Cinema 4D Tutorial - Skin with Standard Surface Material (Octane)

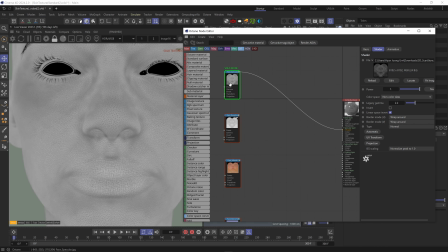If yours doesn't have the pores and wrinkle detail, you can just multiply the cavity map on top of it,
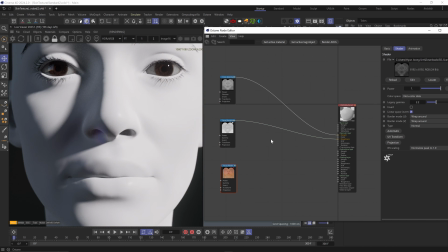roughness map into the specular roughness channel, and the albedo map I'll plug into the base layer color and the SSS color.
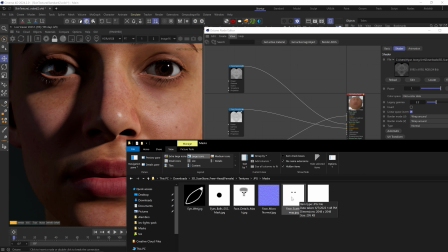Oh, and I forgot to add the SSS weight map, so I'll add this face scattering map, which you can see is masking out the SSS effect in the eyelids,
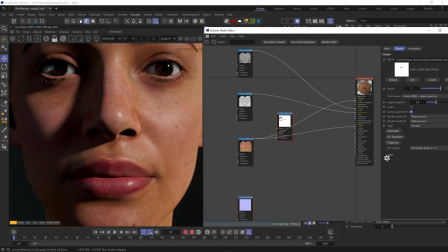which always end up way too red or translucent looking compared to the rest of the skin because they're just so thin.
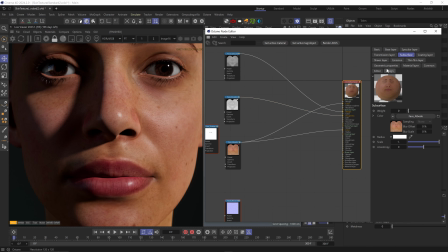So this is good to have. Change color space to none, and if I turn on SSS weight all the way, you can see it's just a mess.
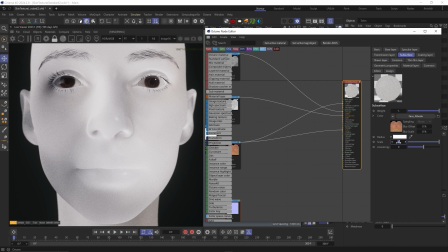So first thing, I'll bring the scale way down, which will reduce the distance of the light penetrating the object,
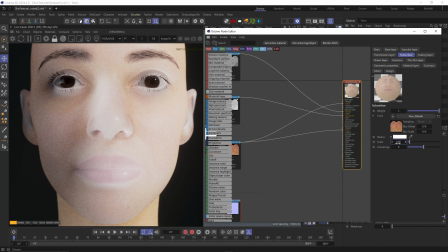and that's very much dependent on your model scale, which is why using real world scale is important. So 0.05 is still too much, 0.01, is a bit better.
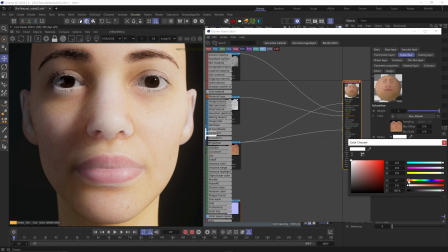Let's change the radius color to something very red, and this will affect the color of the light scattering inside the object.
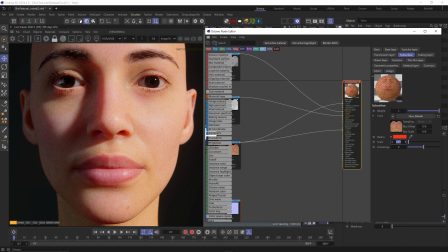And now we can reduce the scale even more, so 0.008. That's better, but you can see how the eyelids have this obnoxious red glow, so I'll plug the SSS mask to the SSS weight channel, and this really fixed it.
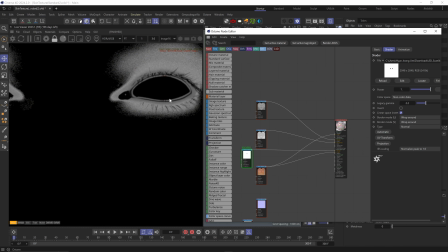And if I solo this, you can see, wait, it's inverted for some reason.
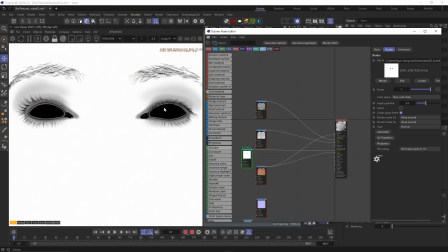It's just a bug. Let me try and refresh the view. There you go. So yeah, the eyelids are much darker, which means less SSS.
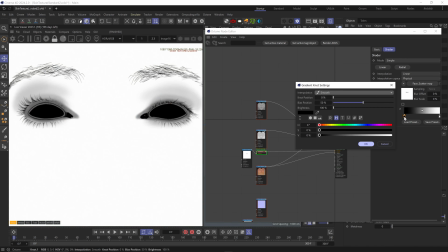And we can add an Octane gradient to it and adjust it even further. So maybe I want a bit more SSS there.
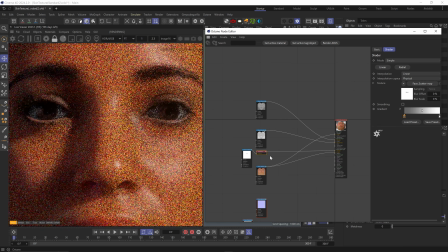I can change the blacks to more of a gray. So the SSS is still very much reduced in these areas, but it's a bit more present.
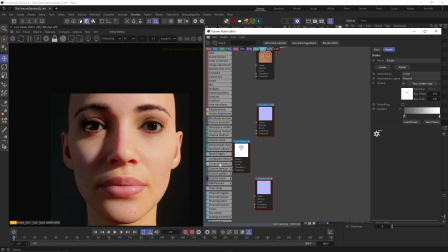Okay, let's add a composite texture with 2 texture layers and mix these normal maps together.
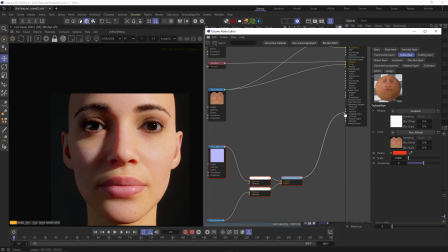I'll plug this into the normal channel. And okay, let's unplug the top layer first and zoom in here.
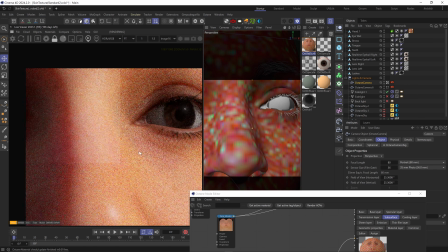So the bottom normal map is the base normal map that is mapped onto the whole model with all the base details.
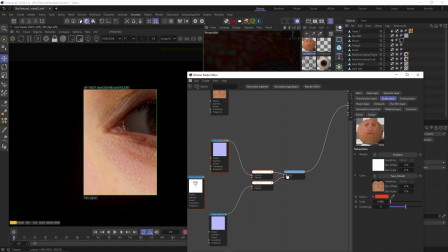Very beautiful. And the top layer is the micro normal map, which is way too big now, so let's scale it way down.
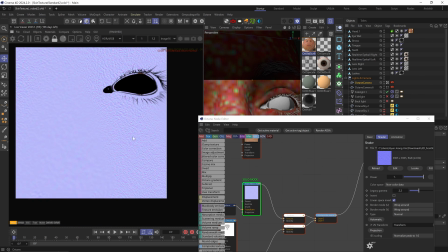And you can see we're getting all these fine pores on top of everything. We can scale it down even more, so you can just barely see them.
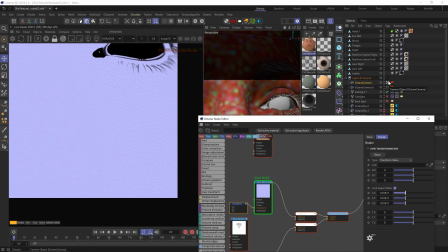The good thing about this map is that you can get really tiny pore details that your base normal map texture won't be able to show you unless it's like 16K resolution.
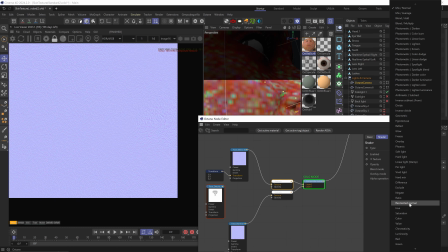Now let's blend them together. So on the top layer, I'll change the blending mode to reorient normals, which is an amazing way Octane allows us to blend between normal maps.
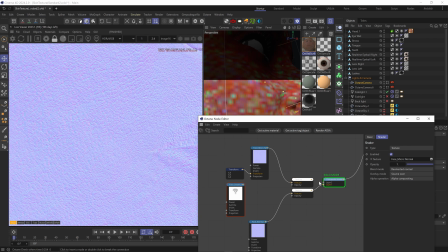Something you can't just do with a simple mix node or a regular kind of blend mode. And there you go.
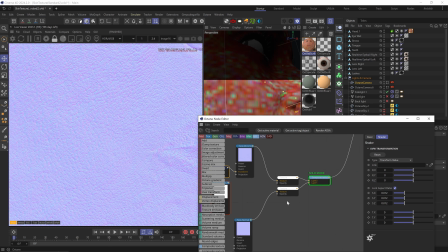Now you can see we added this fine detail on top of the base details. And lastly, I'll add this face detail mask to the top layer opacity channel,
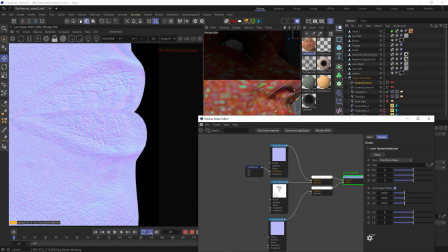which will remove some of this pore detail from the inside of the lips and the eyelids, since we don't have these kind of pores in those areas.
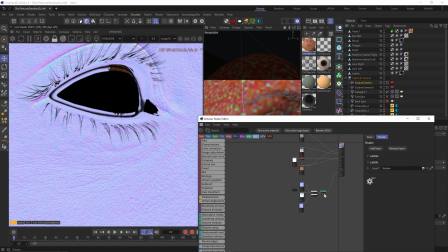This is very important, especially on macro shots like this, as you can see. Okay, awesome.
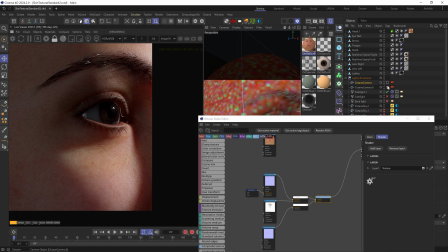Looking really good. But there are a couple more steps that will really take this to a higher level.
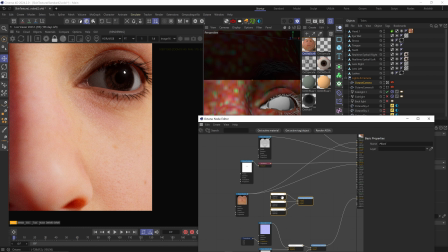So first I'll add another composite texture node with 3 texture layers. I'll also add a color correction node to the Albedo map and plug it into the first layer.
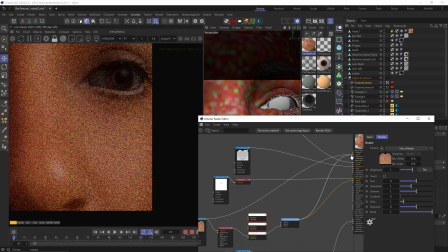And I'll plug the whole composite texture to the base color and the SSS color. And in the color correct node, I'll increase the contrast and saturation.
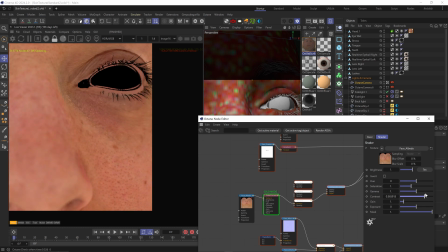Not too much to not completely distort the color, but just enough to add just a little bit more detail to the map. This just allows me to squeeze a bit more juice out of the Albedo map, but you really don't want to overdo it. Now, I don't have a cavity map for this model.
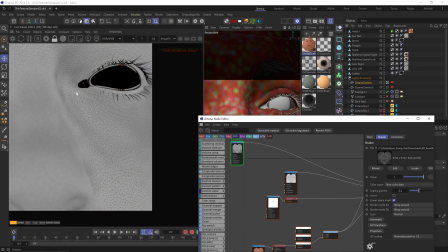If you do, you can just use it, but here the Specular map has a lot of the cavity information, so I'll plug it into the second layer using an Octane gradient.
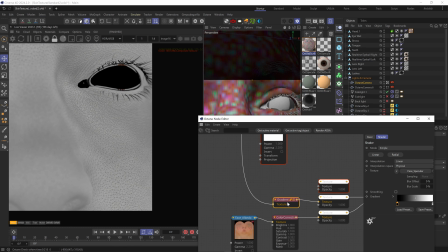I'll change the blend mode to multiply
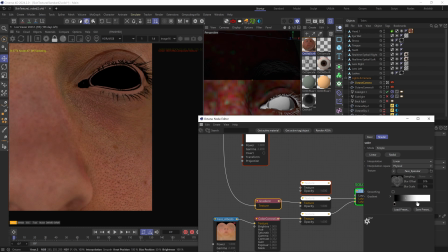and pull the white notch of the gradient in to kind of clip the whites out, so we're just left with the black pores.
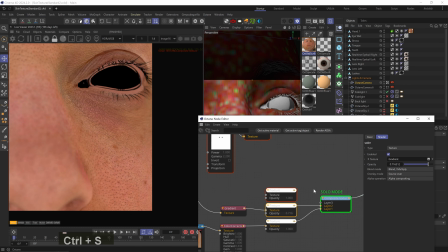And I can reduce the opacity a bit, but now you can see we added more contrast to the skin pores and made them pop out a bit,
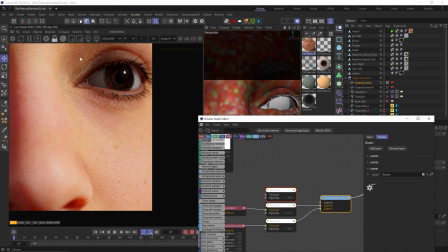which really helps the detail hold up against the softness of the SSS. You don't have to overdo it, a little goes truly a long way.
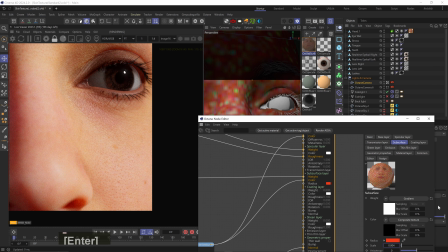I think the SSS is still a bit too strong, so I'll bring down the scale to 0.004. So you can see we're still getting that red softness, especially in the nose, but without that gummy bear look.